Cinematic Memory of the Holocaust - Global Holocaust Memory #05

Use strategies, also cinematic strategies, of creating the impression of authenticity by using black and white, by using a handheld camera that gives us the impression of embedded journalism, of being really in the events, but also by using more distant views, like for example Schindler standing on the hill watching the SS clearing the Krakow ghetto. And by doing so, Schindler's List really becomes in itself a kind of cinematic archive of the Holocaust.
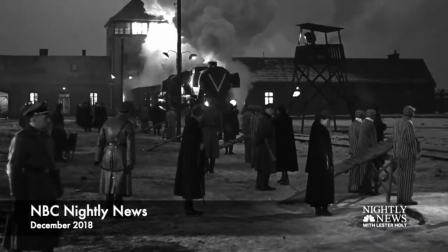[4:52] I don't know the Holocaust in color. I wasn't around then, but I've seen documentaries on the Holocaust.
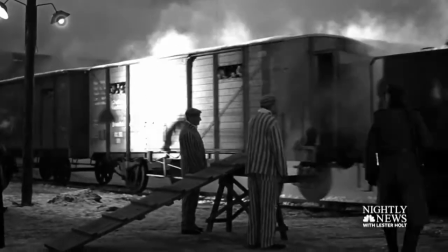[4:59] And anybody who's seen any documentaries, they're all shot in black and white. It's my only reference point.
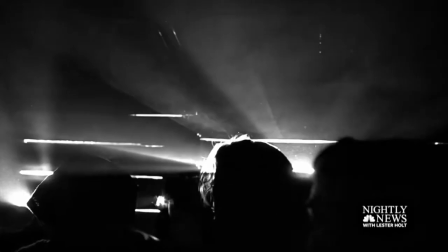[5:04] And You wanted this to feel real. I wanted to feel real, and the only reference point we had, it was contextualized in black and white for anybody that watched a documentary on it.
And thereby the film is so interesting when we want to study the cinematic memory of the Holocaust. And when we really want to explore how these intertextual references are integrated into a narrative that changes our perception of the Holocaust from a catastrophe, from the history of mass murder and extermination, to a history of survival and a history of rescue.
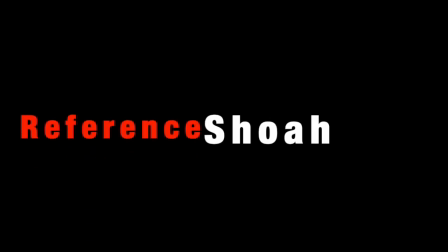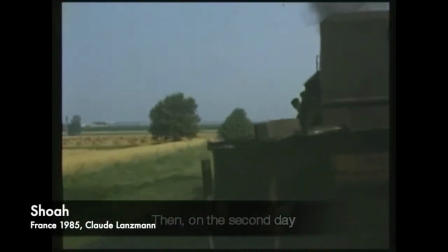[5:54] Und dann, das war schon der zweite Tag, sah ich die Anschrift Malkinia.
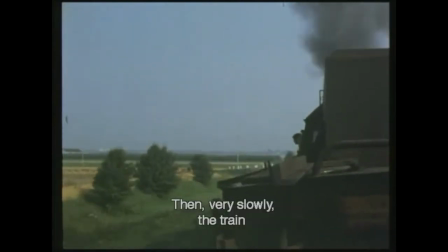[6:01] Dann ging es noch ein Stück weiter, der Zug.
In his film Shoah, Claude Lanzmann, on purpose,
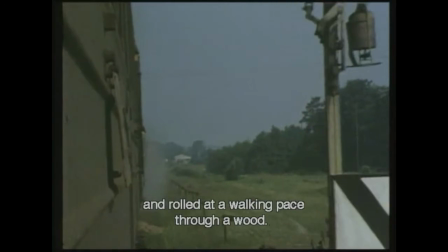[6:09]
avoids any kind of historical references to footage, to historical images, to archive footage.
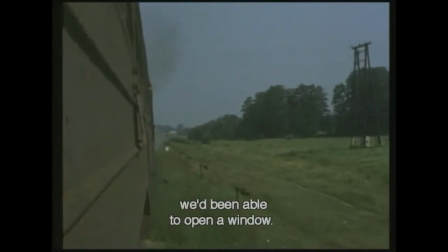[6:18]
And he only uses shots from the present landscapes and the voices of survivors.
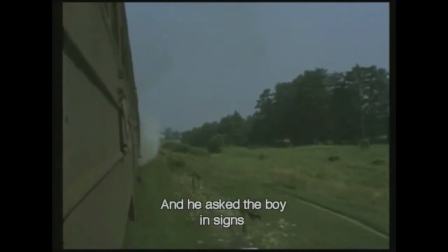[6:28] Dort haben Kühe geweidet und den Jungen so gefragt, aber nur mit Gästen, ne, wo wir sind.
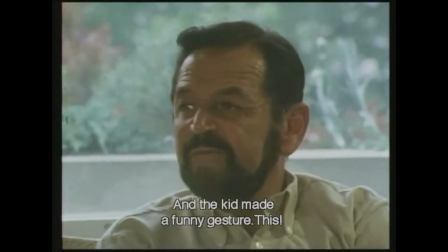[6:36] Ne. Und der hat so eine komische Geste gemacht, so, am Hals.
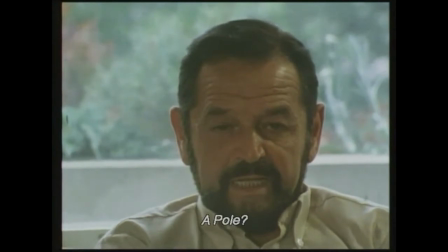[6:42]
It is not a coincidence that Lanzmann specifically at this point of the interview cuts from the
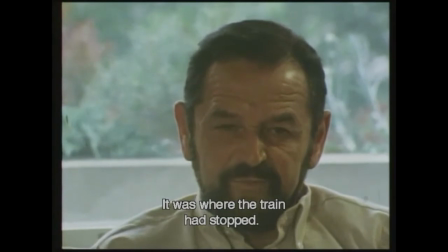[6:50]
moving train to Richard Glaser,
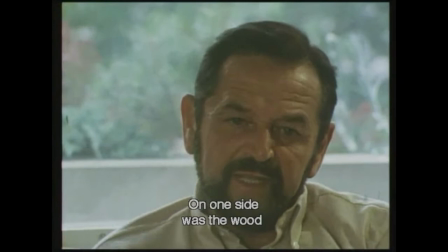[6:53]
because Richard Glaser with his hand makes this gesture of cutting a throat.
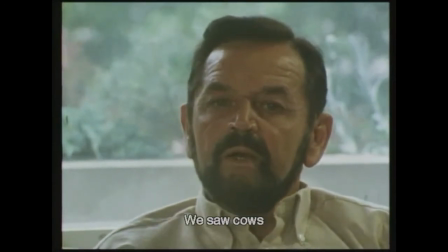[6:59]
And this shows that the interview is not only about the voice, giving voice to the memory of destruction,
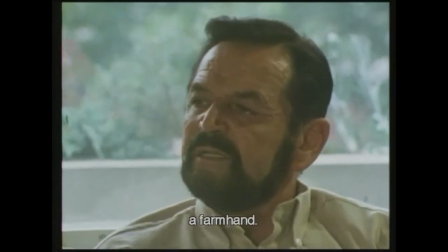[7:06]
but also about the gestures and the body language that remembers the past.
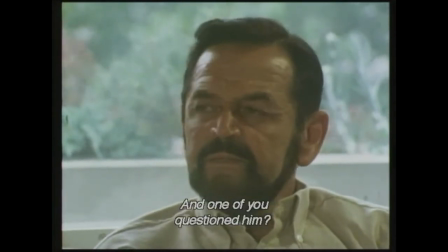[7:14] Und jemand in dem Wagen hat gefragt.
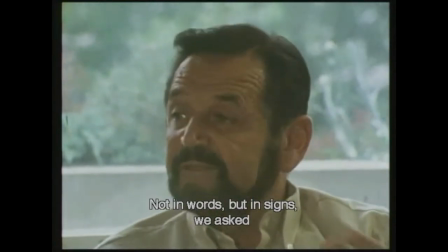[7:16] Und jemand hat also nicht gefragt, nur Gästen hat gefragt mit Gästen, was da los ist.
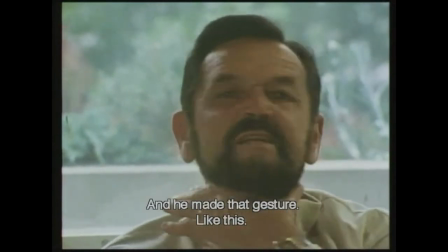[7:23] Und der hat eben diese Geste gemacht, das da.
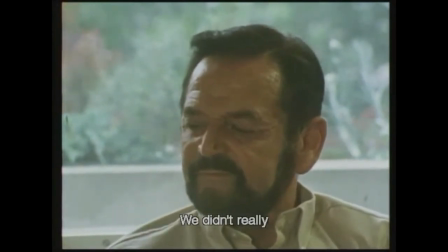[7:28]
Lanzmann was not in favor of Spielberg's experiment. He was a fierce critic of Schindler's List. Taking into consideration this criticism, it is even more interesting that Spielberg decided also to refer to Shoah and Lanzmann in Schindler's List. And he does this in a very specific way.